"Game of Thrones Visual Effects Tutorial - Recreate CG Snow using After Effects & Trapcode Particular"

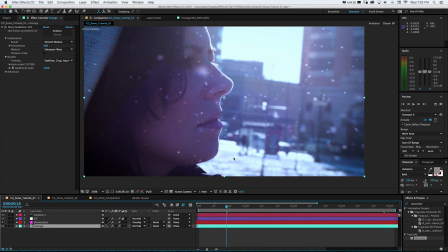Some of it's kind of out of focus, close to the camera,
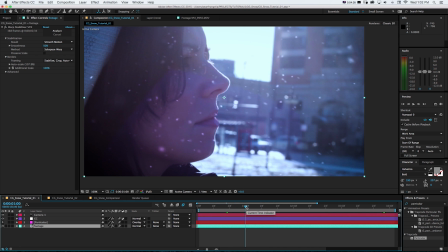and it's filling our shot in a three-dimensional way, not just as a layer on top of our footage.
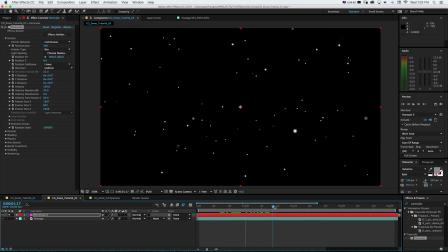So all that's going to do is have it kind of dancing around, and it's going to start out black. So this very important setting that I pretty much always add on, we can go to emission extras, turn up pre-run, and that's basically going to start populating our shot with particles before the start of the layer,
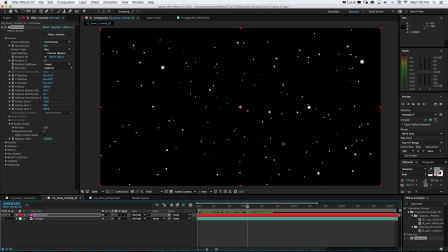so it'll already be out there. Now again, these just kind of float there and it's not doing us any justice. So let's go through how to build this. We got our emitter tab, that's how many particles we have and their shape that they're in. So let's just say it's a bit more, like 250. Looks like a bit much, but that's fine for now.
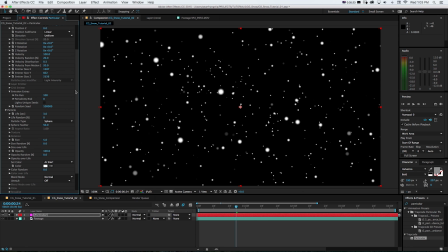And then in this second tab, we have our particle, so what it looks like. And this is where a lot of the magic is going to happen to make this feel like snow. So we don't want them suddenly popping on and off, as you can see they kind of do here. So I'm just going to turn their lifespan up to 20 seconds. And if we got too many particles, we can always go back and change that.
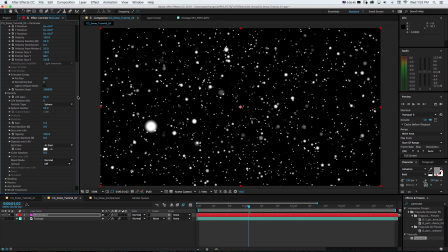And I don't necessarily want this little round dot because we want to at least feel like it's a little bit of a unique snowflake. So I'm going to change it from particle type from sphere to cloudlet. And any of these default ones are going to render a lot quicker than a custom one.
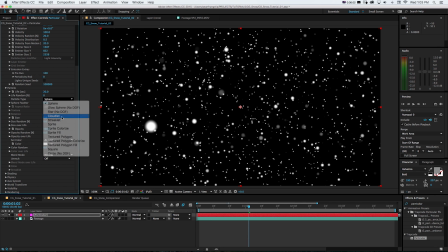So that'll at least give us some uniqueness without blowing up the render time. And that looks a little extreme.
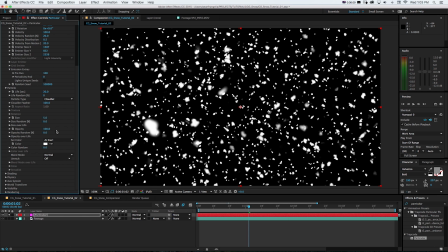It just looks like these blobs. What we can do is feather that cloud, take the size down a bit, so maybe 2 or 3.
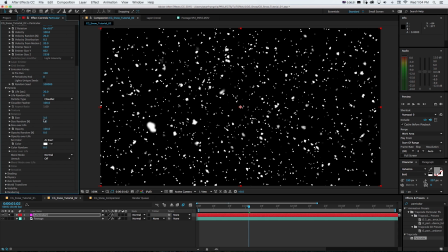And again, we can always change these a bit later. We're just trying to get close and then we can adjust it. I'm going to randomize the size completely so we get different sizes. I'm going to take my opacity way down because we don't need it that thick. And you can already see it's kind of starting to feel like snow even on the still frame.
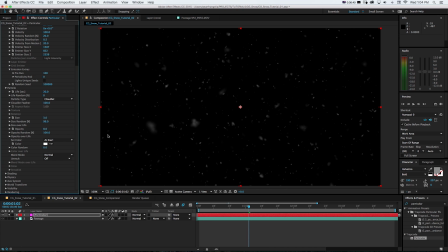And I'm going to turn up opacity random, and that really is helping it to feel like it's not just the CG particle simulation. And then the last thing I want to change here is this opacity over life. Now, again, this is particular 2.5, so if you're on an earlier version, these might be red.
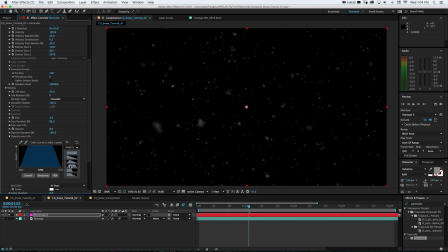It might look a little different, but we want to make sure it's on this preset with this little bell curve, and that's just going to make sure that they aren't suddenly popping up and disappearing in case we see any. So that's starting to feel good. It looks like snow, but they're all just kind of floating up and down and all over the place, and we want them to look like they're following our shot
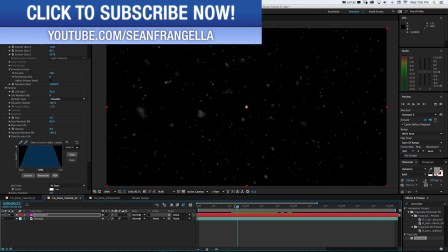and be going in a direction as if there's going to wind and gravity floating them down.
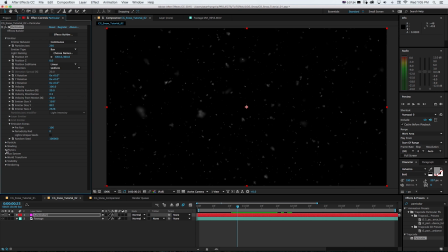So we can adjust that in a couple tabs down, and we jump into this physics tab. This is what's going to let us control their movement in addition to this random velocity, which is being created by these settings up here. And if we pop open this air tab, really create some unique movement to them so it doesn't look like they're just all moving in the same direction.
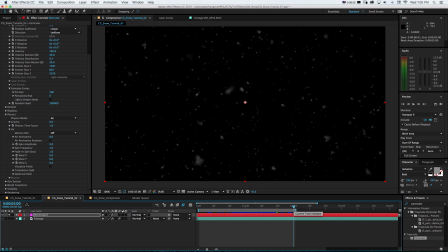Now, what's cool in the most recent versions of After Effects is I can press 0 and let this RAM preview, and then I can just let this play as I'm adjusting these settings, and it's going to keep updating. So you can see right now they're just kind of floating. What I want to do is give it a little more gravity, but not too much.
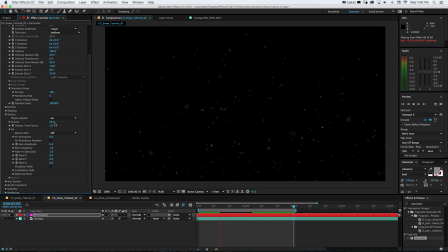So we can see they're kind of floating down, and that's, again, going one step further. Every one of these little steps is going to help us get closer to what we're trying to do. And now they're floating down. That's doing us some good there. But we want it to be kind of blowing a little bit with the movement of the camera.
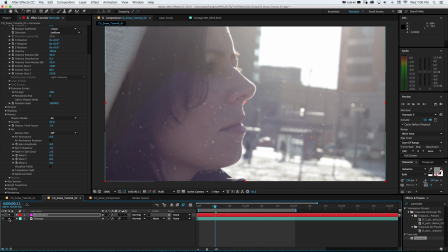And if we add this on top of our shot and quickly do a RAM preview,
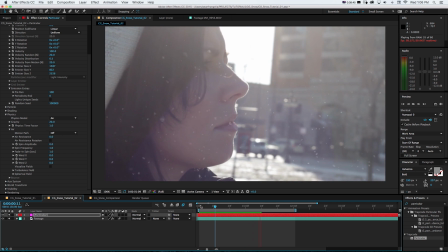we can see our camera's rotating around, and we could track the camera and get it in there.
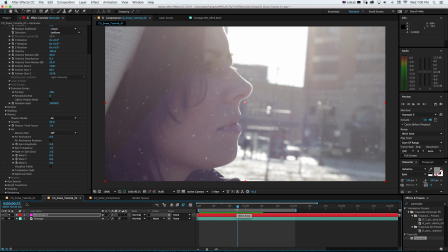But in this particular shot, when it's a close-up and there's just this basic smooth,
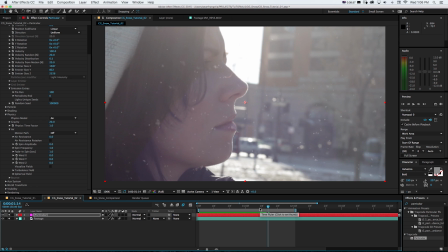slow pan, it's not totally necessary, in my opinion, and we're just going to create extra work.
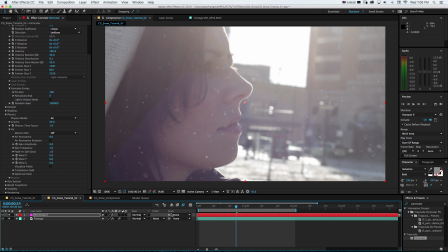And we're not seeing it hit the ground and lock on anyway. It's just kind of floating in front of and behind her.
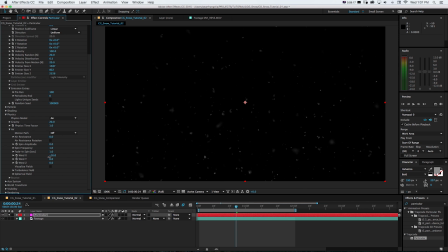So what we could do is add some wind, and if we add some negative wind on X, and going to keep turning that up. Now we can see they're going to kind of float to the left, and that's going to help it feel like they're a little more alive and unique and moving along with our camera. We can keep pushing that up.
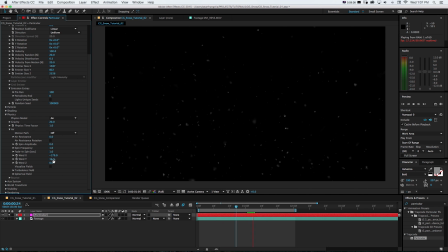And if we want there to be a little bit of extra wind on Y in addition to the gravity, we could add some of that, and they're going to move down a little. And what's cool about this stuff is if you really want to push it and add little gusts, you could animate all this stuff with these stopwatches and have them move around.
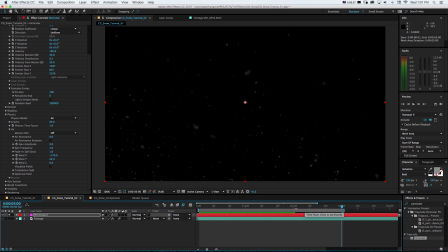I'll just extend our work area so we get an extra second so we can see what's happening. Now, to really give this some unique personality, just our spin right here and our turbulence field.
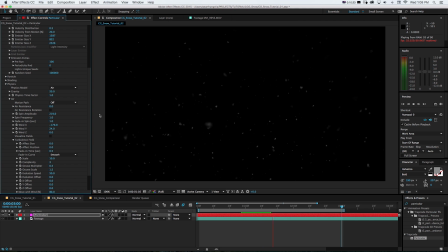So if we turn up spin amplitude way too high, you can see they're really popping all over the place and floating around. And that's probably too much, but we can just have a little bit of that, and that'll make it a little more interesting so they're not just floating in one direction evenly. And then under turbulence field, if we turn up effect position,
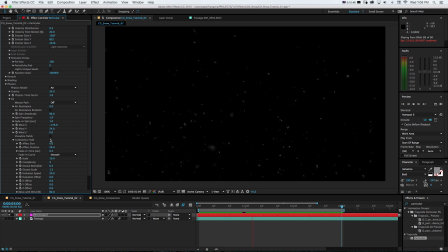it's going to have them move and wave around based on this little invisible organic system. So if we check on visualize fields and let it play, we can see that there's this thing twisting around. And if we turn up effect position a lot, this thing is really going to be twisting and turning in X, Y, and Z space.
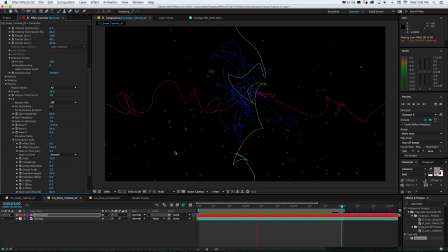You can see how they're all flying all over the place. So if there was a crazy windstorm, we could use that. But we could turn it down to something more subtle where we get a little bit of this movement that you can see that's moving and twisting them around,
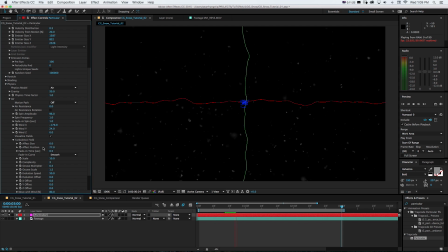but not going totally nuts. And then for rendering, we can turn off visualize fields. And that's already starting to look pretty good and pretty close to what we want. We could keep tweaking our wind as well as adjusting our spin up and down a bit.
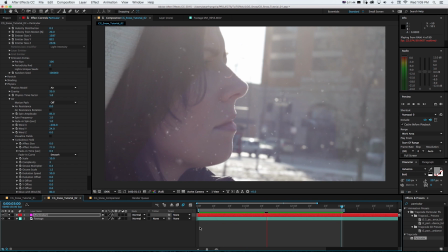And when we get pretty close, now we could turn back on our footage let it render, and really see how this is integrating into our shot.
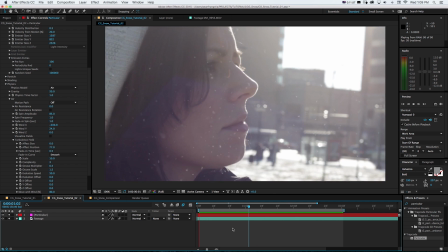Now, a couple things we could do to push this even further. We could blend this entire particular layer on top of our footage.
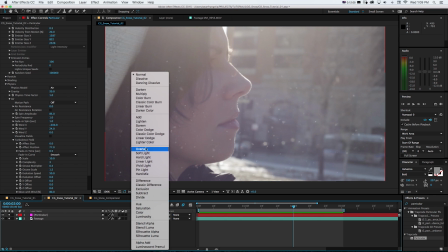So if we change the blending mode on particular to something like overlay, you can see it's going to blend together.
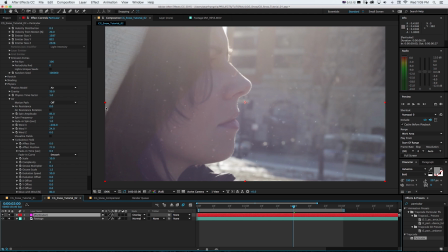That's going to help a lot. And to make it really three-dimensional, we could really turn up our emitter size on Z. So you can see there's some that are getting really close to the camera. And there's a camera in this shot that's moving, obviously, but just for After Effects purposes, to make depth of field active, we could create a new camera.
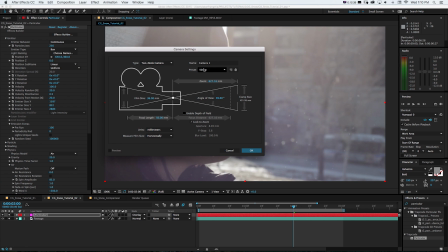And I'm just going to leave it on 50 millimeter. That'll work for this.
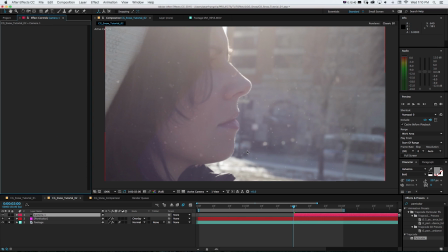I could enable depth of field here, but I'll do that in a second. I'm going to press OK. And Particular is three-dimensional,
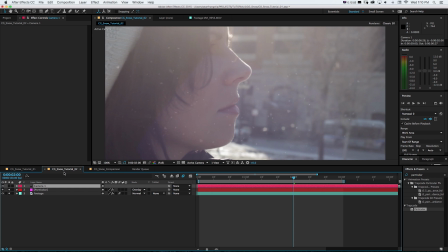so it can be affected by camera properties. So if I grab my camera and press AA to open up my camera properties, I could turn on depth of field. And then if I turn my aperture up quite a bit, you can see based on where our focus distance lays,
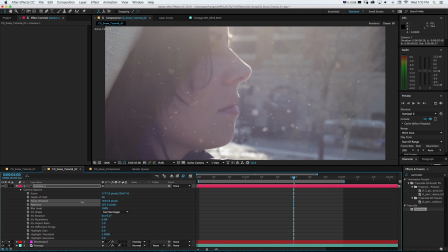other particles will be coming more and less in and out of focus. You can kind of see this one is a good example, and we're getting some nice blurry out of focus snow particles.
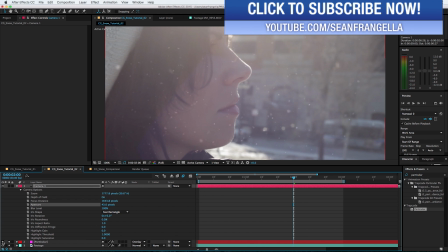And again, we're matching this to the shot. So if we turn off the particular layer, you can see this background stuff is pretty out of focus.
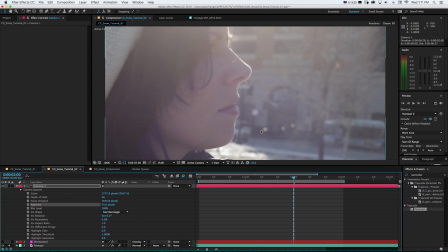We're getting this nice bokeh look on these little lights. And if we do the same sort of thing with our particles, we have our aperture up pretty high so we get out of focus. And then for the final render, we could change this iris shape to something like a hexagon.
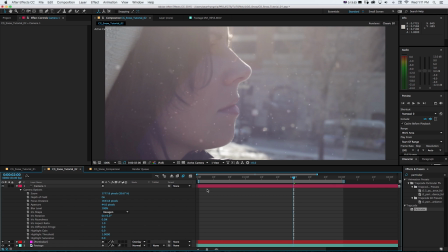It's going to feel like it's part of that shot. And since these are moving in a three-dimensional space, we could turn on motion blur for that particular layer right here and for our composition.
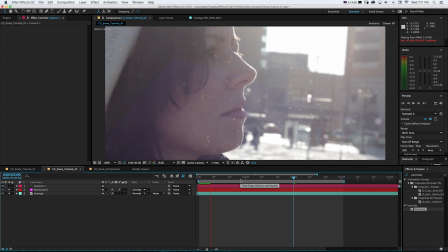And it's just an extra little detail that's going to make it feel like they're actually moving.
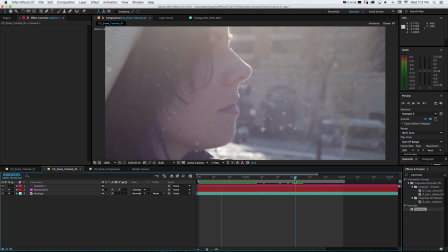Now, we could really keep tweaking this and really make it feel realistic with a lot of these settings.
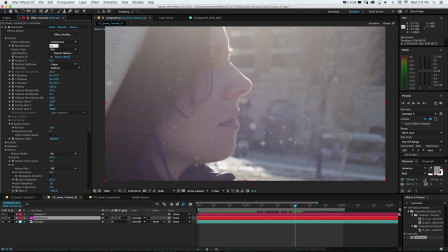If we go to Particular, we could turn down our particles if we just want a little bit of misting snow. We could turn it way up if we really want it to be a crazy snowstorm, and then it's going to start to look a little fake, but you can get the idea.